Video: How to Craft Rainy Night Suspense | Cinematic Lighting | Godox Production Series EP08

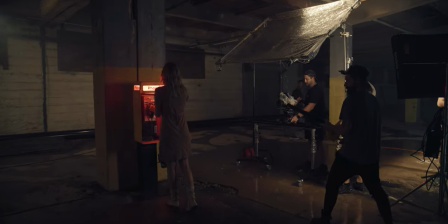(11:39)
right we're going to talk about a couple of our gags our lighting gags that we did today so we did this really cool like alien light
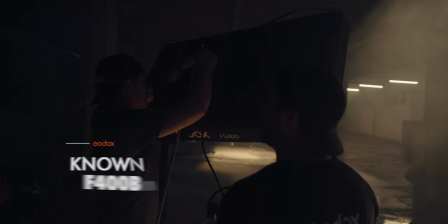(11:47)
coming in with the wind blowing in our hair and all that so we have the f400 by light that we have and what we did was we
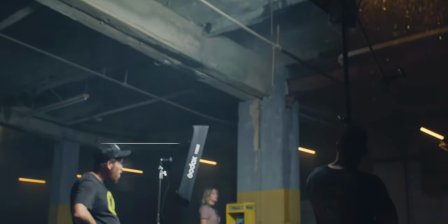(11:55)
rotated the light as i increased the intensity on the app turn to the right
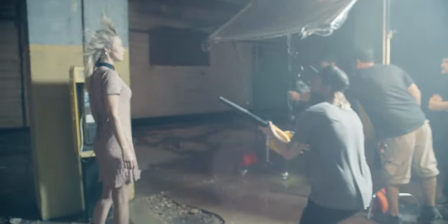(12:01)
go fan go light go lammer all
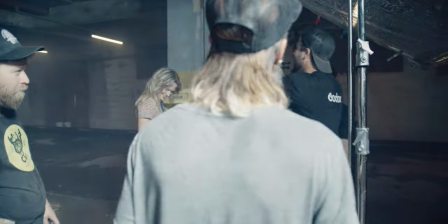(12:08)
right we got something there look pretty cool yeah i think so i think so let's let's check it let's check it so one of the other gags that we did was with
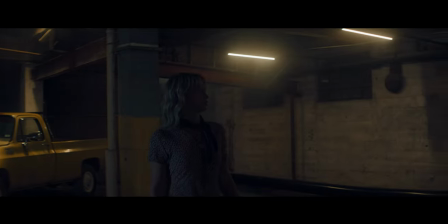(12:17)
the tp4rs which are the hanging lights back here and as she was walking to kind of make the mood a little creepier what we did was
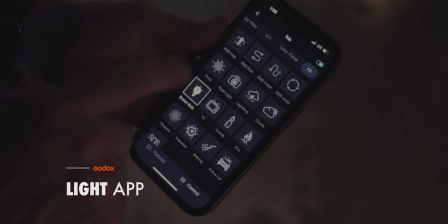(12:26)
change it in the middle of the shot to be a flicker and that's all through the app all I have to do is press and now we
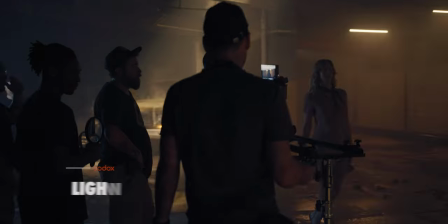(12:35)
have a flickering light we did that in shot while we were shooting for the phone booth shot we kind of wanted to do something fun for it something that was really like calling to her from a distance so we found a TL30
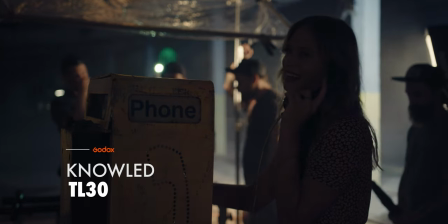(12:53)
in the kit and what's great about this light it's so small and compact it can pretty much fit anywhere and this foam booth actually
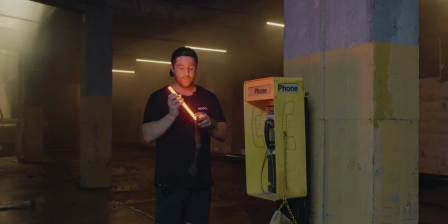(13:00)
has a little hidden compartment right here so we put it in this little plastic bag right here and if I can pull this down here this little hidden
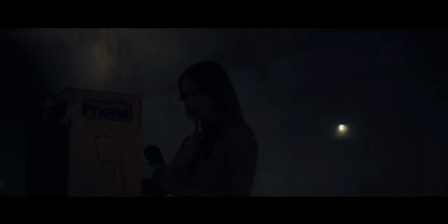(13:09)
compartment it illuminates our light and the effect that we're using here this is actually a fire truck effect and we just like the red we
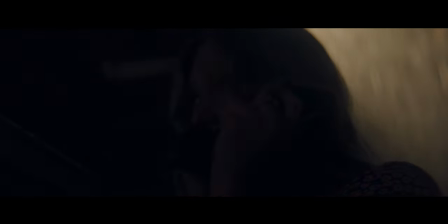(13:18)
have it in the second speed mode and that just gives it that little flicker from time to time as if it's like an SOS call or something. But we just liked it. It was different. So that's what we went with. So sometimes you run into a little hiccup where the script calls for something that you don't have.
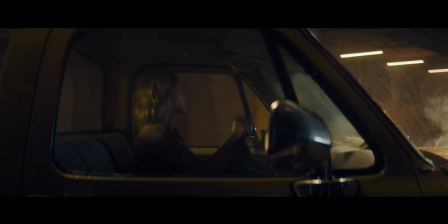(13:35)
This truck, for example, doesn't even have a radio. Radio is a big part of this script.
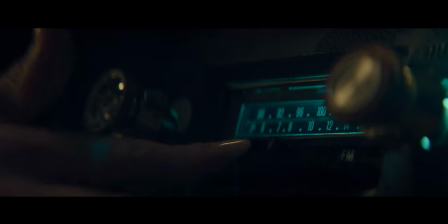(13:41)
So we had to buy one that would match and kind of cheat the shot so
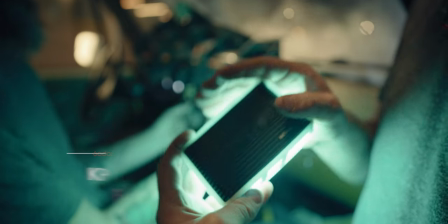(13:47)
we shot it separate from this truck and we used the godox lights to
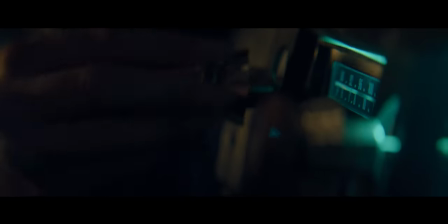(13:52)
replicate the look and feel mood and tone of what we already had going and
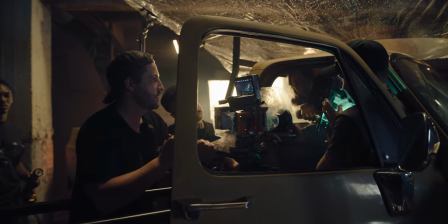(13:58)
rocks go ahead mess with it and don't breathe oh
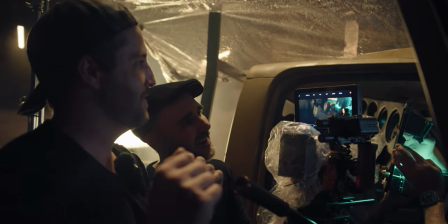(14:03)
uh someone breathe okay okay all right we got it we got it rain always becomes an issue especially being around cameras so we rigged
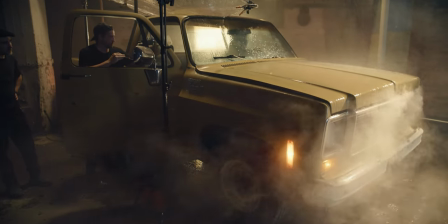(14:14)
one of our little shower curtains here on a 6x and we wrapped it so that way no rain is actually coming down on to our camera operator and most importantly onto our cameras. Okay what we're doing today is we're simulating a rainstorm. A lot of times in the effects world we have to simulate all sorts of weather elements and in this case we're simulating smoke we actually have smoke smoke and rain.
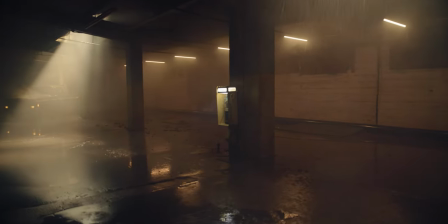(14:37)
She's parked under this area here and you can see where there's some openings up above and these openings are out
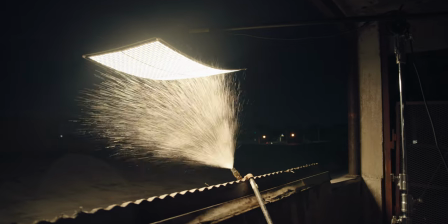(14:44)
busted windows and just open frames to the environment outside. The rain would be coming through these window panes here.
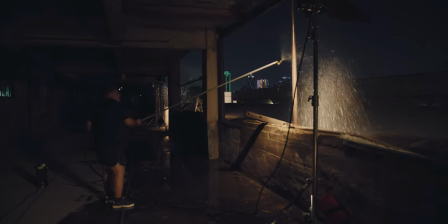(14:53)
We've done two things. We've actually placed our rain bars up above.
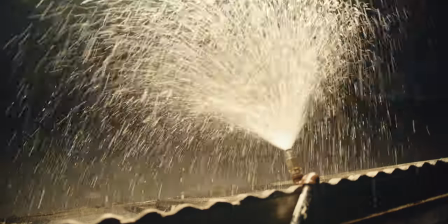(14:58)
They're small rain hand wands with nozzles on it to spray a certain pattern of rain.
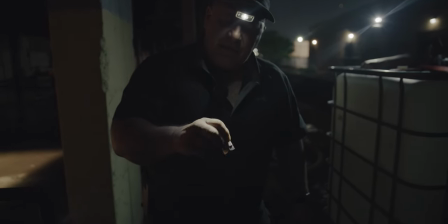(15:03)
For lack of a better term this is just like a fancy rain spigot nozzle. I mean you can look at the end of it What makes it special is what it does to the water. I don't know if you see that inside, there's some veins in there that actually swirl the water.
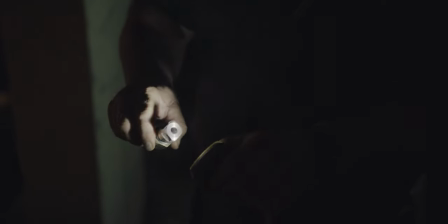(15:17)
So the water goes in there and swirls and then comes out this nozzle in a conical fashion.
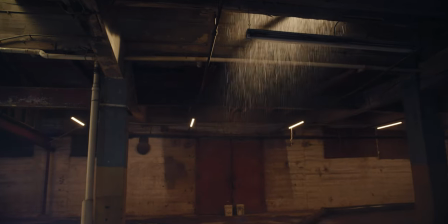(15:23)
So it makes a nice pattern of water droplets, pretty large size. This is made specifically to go at the end of a three-quarter inch garden hose nozzle.
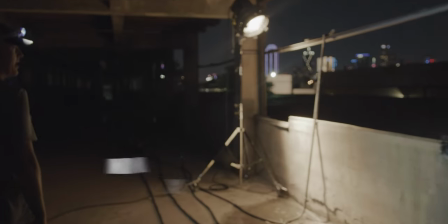(15:32)
One of the toughest jobs that we have is we have to figure out how to get water into places that there is no water.
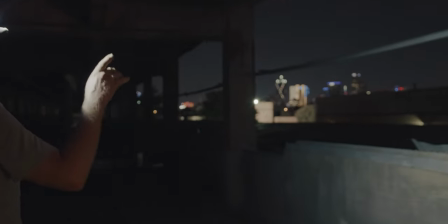(15:37)
So right now we've got a huge hose that runs from a line inside the building over here.
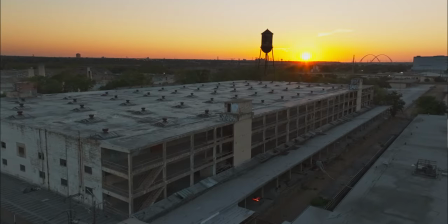(15:43)
It runs across the tracks that we have in the middle of the buildings.
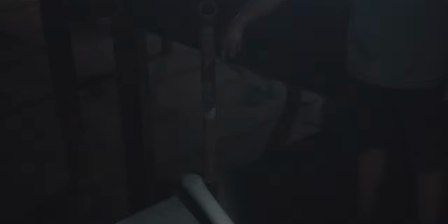(15:47)
All of our water is coming straight up from here through this tube or this hose
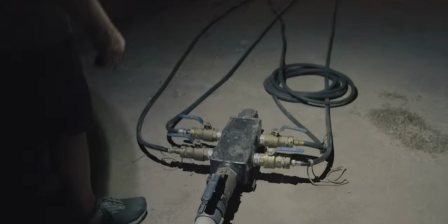(15:53)
over to a manifold system that we built for distribution. And all I've got here is I've got a garden hose run to every sprinkler that we've got.
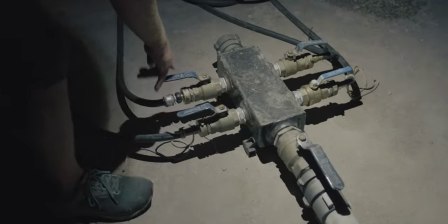(16:01)
I've got it so that this is our first one. this is our second one, this is our third one, and this is our fourth one, which is the furthest one down. You have to figure out a whole lot of things, a lot of math. Engineering is a big role in the effects department. We are basically plumbers, we're carpenters, we're electricians.
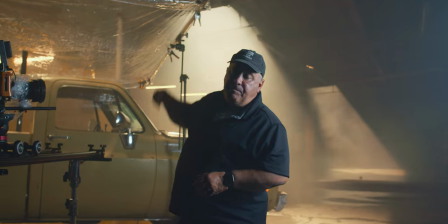(16:22)
So we have garden hoses set up above and we've got a pump that we're pumping water from a tank over here it goes up
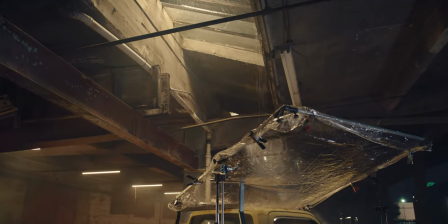(16:30)
above and we spray water through these openings right here as you can see right now the light has to shine through these raindrops in order for it to uh
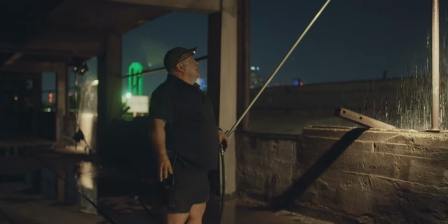(16:39)
to be seen on camera typically when we do that it's always a little sketchy working with our grip and
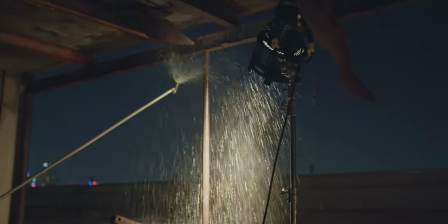(16:46)
electric brethren with water but with these new lights that are waterproof we can work right next to them No worries,
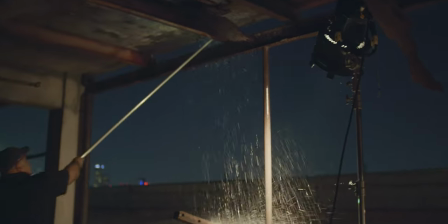(16:53)
no concerns, and it makes our job a lot easier, makes everybody feel a bit safer.
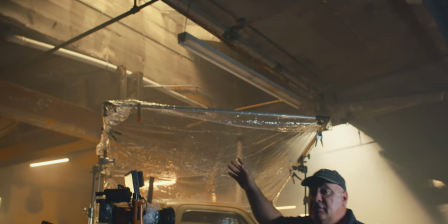(17:01)
Now, the way both rain and smoke works for us in the effects world, you have to light it from behind.
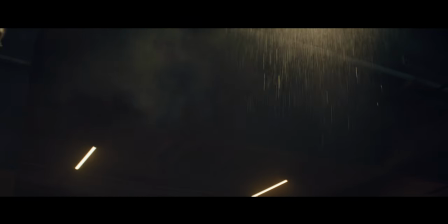(17:08)
What happens is the drops of water become like little lenses, so when light strikes the lens, you see it as little points of light.
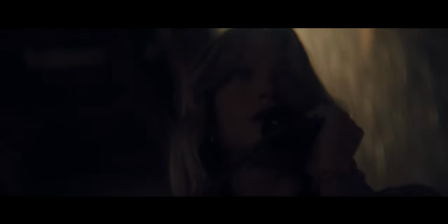(17:16)
It's kind of like seeing a rainstorm. If you look outside at night, you'll better see those drops when it falls in front of a street light. does the same thing.
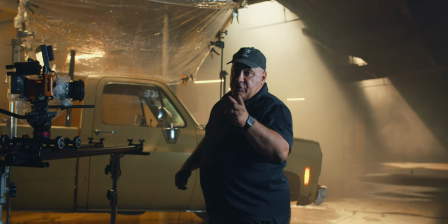(17:23)
So that's what we're doing here.
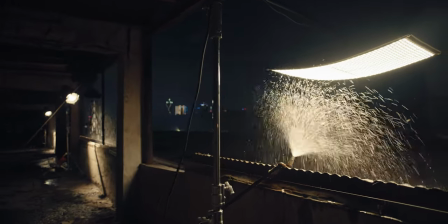(17:24)
When we've done our rain bars up above with our hoses, they've actually placed lights up above so it helps to accent each one of those drops.
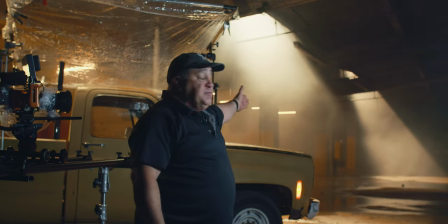(17:32)
Now the same thing is true for smoke. When we run smoke through here, which we've got some smoke, if you can see it in the background here, the smoke is best seen in light.
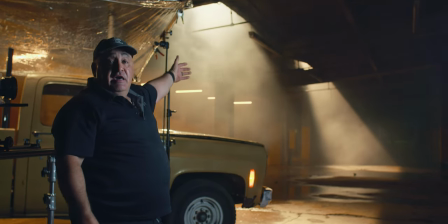(17:41)
You'll see it underneath the shafts of light right here, and you'll see those smoke particles bounce the light off.
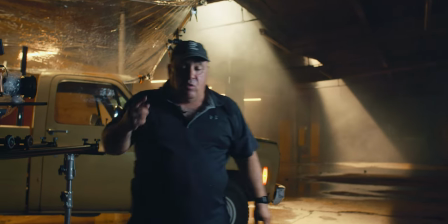(17:47)
so that's what we've got here those two items we've got water for the rain and smoke
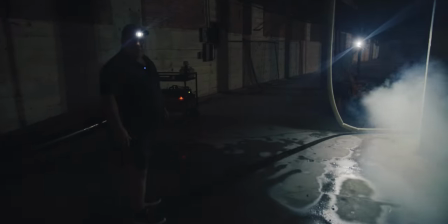(17:52)
just because it's creepy in the case of smoke wind can be your best friend
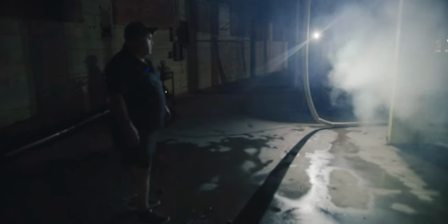(17:58)
or your worst enemy so we utilize fans to drive
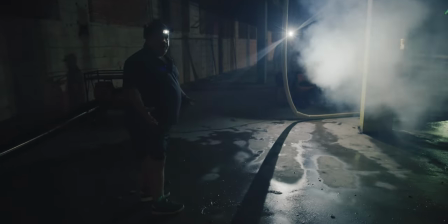(18:03)
the smoke in a certain direction but the wind can shift so what
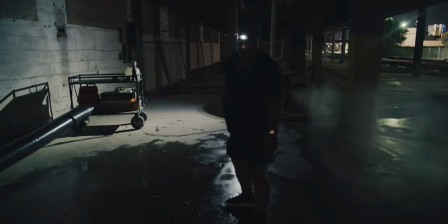(18:08)
we do for shifting wind is we have what's commonly called a tube of death I have no idea where that came from that name
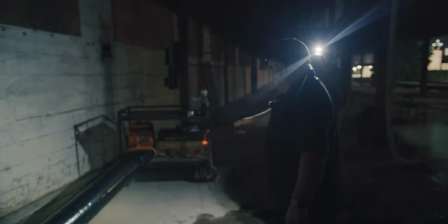(18:16)
But, tube of death, what it does is, this is a little bit modified, at least the output.
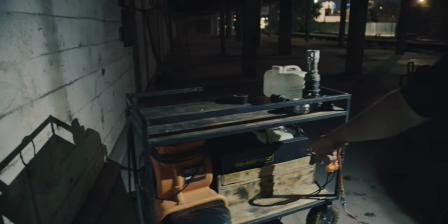(18:22)
This is a carpet fan, like you see people when they dry carpets after it's been cleaned. This is a carpet fan.
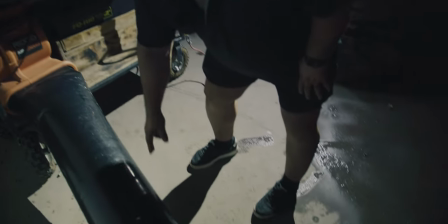(18:27)
And this is a plastic tube. Right now, we've probably got 150 foot, maybe, on this.
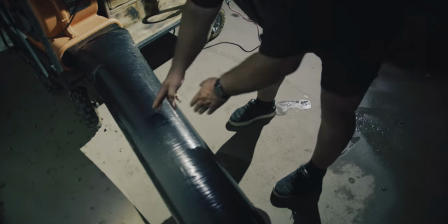(18:34)
And it's almost like if you were to manufacture plastic bags, what they would do is they would heat seal and put the serration on it.
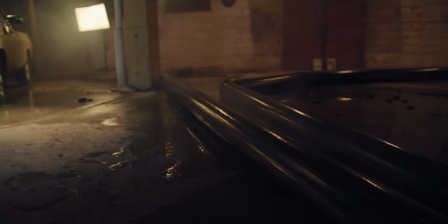(18:41)
Heat seal, serration. This is, we acquire this before that process happens. so it's a big plastic tube and then on the
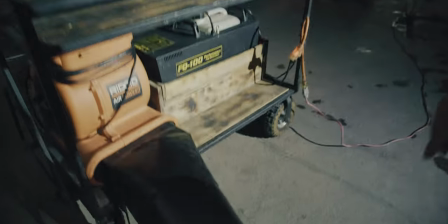(18:48)
inlet of that fan that's blowing and inflating this tube which is tied at the other end the inlet is a smoke machine
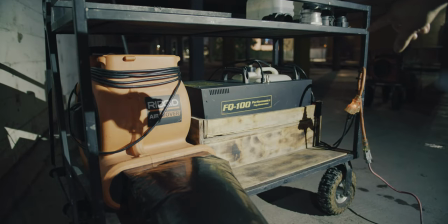(18:56)
right now we've got a set on a timer so it's pumping in smoke at a certain volume
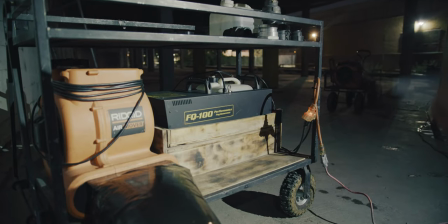(19:01)
at a certain rate and a certain time in between for a certain duration
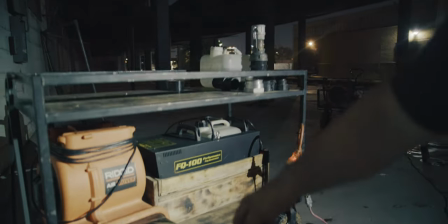(19:06)
the smoke goes in and travels down this tube as fast as it can,
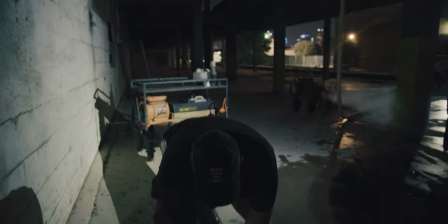(19:12)
almost like dye in a river. And it comes out these holes.
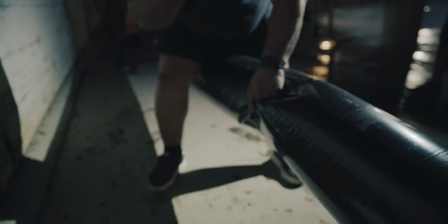(19:18)
The wind exits as does the smoke. And so what you're able to accomplish with that is you're able to take smoke down a long corridor.
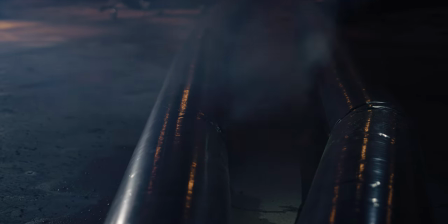(19:27)
Before we used these,
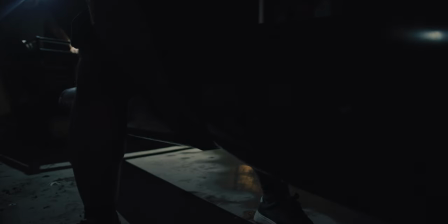(19:29)
you had to have some poor guy with a smoke machine running up and down the set to provide smoke in such a large area.
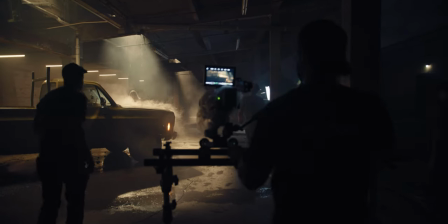(19:36)
In this case, the 150 some odd feet we've got here, maybe 100 feet,
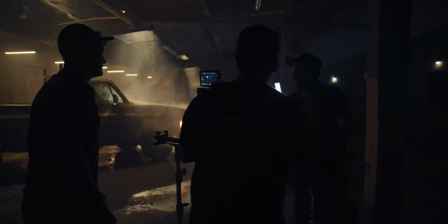(19:42)
you can have one person operating this machine and it carries it that far.
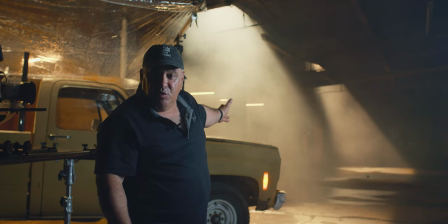(19:47)
So right now, you can see the smoke pulling up here. Thankfully, the wind right now is being our friend and bringing it here toward camera so you can see it.